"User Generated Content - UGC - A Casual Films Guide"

Hello and welcome to this guide on capturing user-generated content, or UGC if you're so inclined. We all know how effective UGC can be in relaying multiple experiences and opinions from around the globe. It's engaging because it's real, and it's cheap because people do the hard work themselves. Unfortunately, not everyone has Spielberg-like abilities, or SLAs, so while we want to maintain a sense of authenticity, we don't want to maintain a sense of it being complete rubbish. So there's a few pitfalls to look out for when you're filming yourselves. Take my current situation.
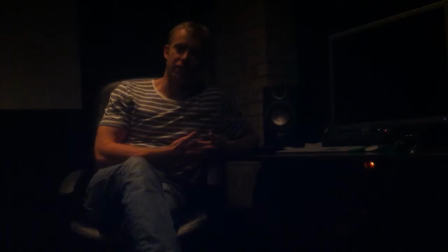0:29 I'm an editor that mostly works in dark rooms, so it made sense to shoot this bit by my desk. But you can't see my face. So make sure there's enough light to be able to see you. Artificial light is fine, natural light is better.
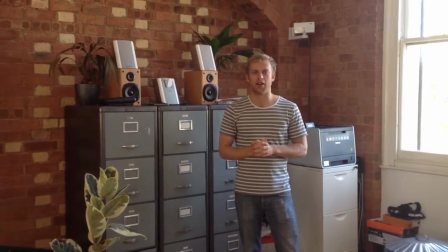0:41 A big problem when shooting UGC is getting sound out, so make sure you're nice and close to it.
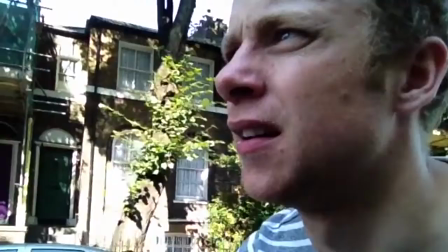0:50 Make sure you're nice and close to the camera and in a nice, quiet environment. Wind can also be a big issue, so try to avoid blustery conditions. Try to listen back to what you've just recorded on headphones to check it's audible. Think about your framing.
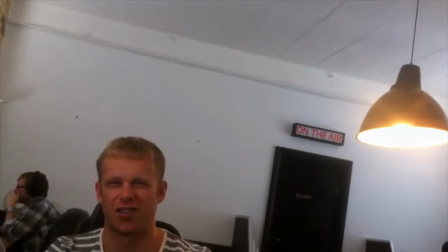1:09 Head and shoulders filling frame is a good place to start. Not too close, not too arty, and if you're using a phone, definitely not portrait. Remember, content is king in UGC, so people will forgive a bit of dodgy camera work as long as what you're doing and saying is engaging enough.
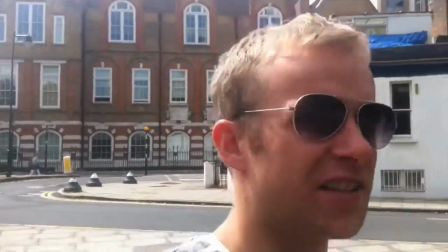1:24 For example, here I am out on the move, commenting on my surroundings and what I'm seeing.
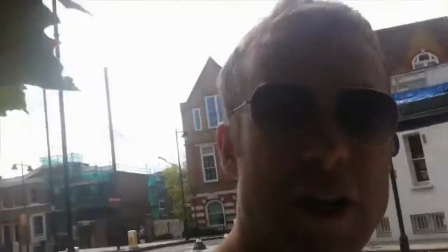1:29 This pile of rubbish, for example. No doubt your audience will be hooked, but just try not to make them vomit with camera work that's too shaky.
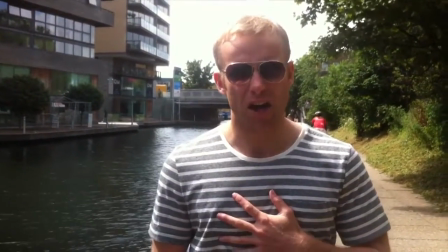1:37 Why am I suddenly on a canal? I'm not really sure, and your audience isn't going to be either.
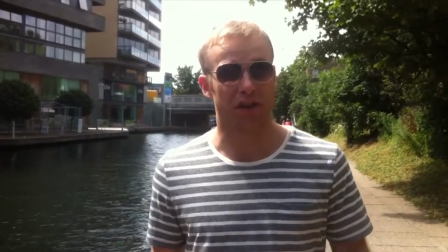1:42 So try and tee up each entry in your previous one. For example, I've had a great time here at the canal, let's go to the park. And now it just makes a lot more sense. The other good thing about film is you can edit around someone's inability to get a sentence out. So don't worry about fluffing your lines, just get all your words out and we'll pull them together later. Just note though, to cover these edits and to avoid too many jump cuts, we'll need some cutaways.
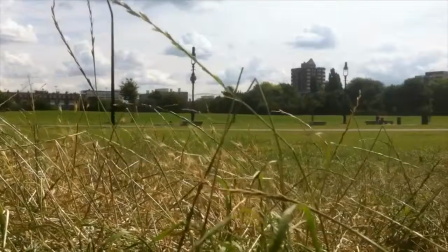2:04 So pick out details from your surroundings to cover the cuts. You can also use the cutaways to support what you're saying. So while I say I'm on Grange Street, you might not believe me. So here's a sign to prove it. Just gives it a bit more context. And here's a dehydrated dog.
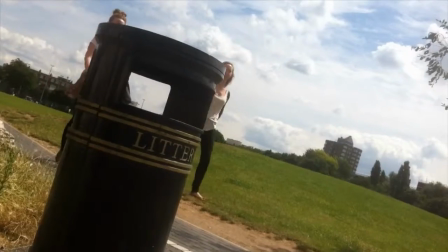2:18 And here's a crow. And here's a bin. And here's an angry man. For the needs and purposes of this project, we're not looking for long monologues or precise detail. So try to deliver short, concise sound bites. I'm just off to meet a client in Rio, or it's a beautiful day here in Dublin, for example. Ultimately, we're looking for an engaging mood film of what it's like to work at Betfair, not a how-to guide on HR protocol. So that's just about it from me. Happy shooting, and I look forward to seeing what you come up with.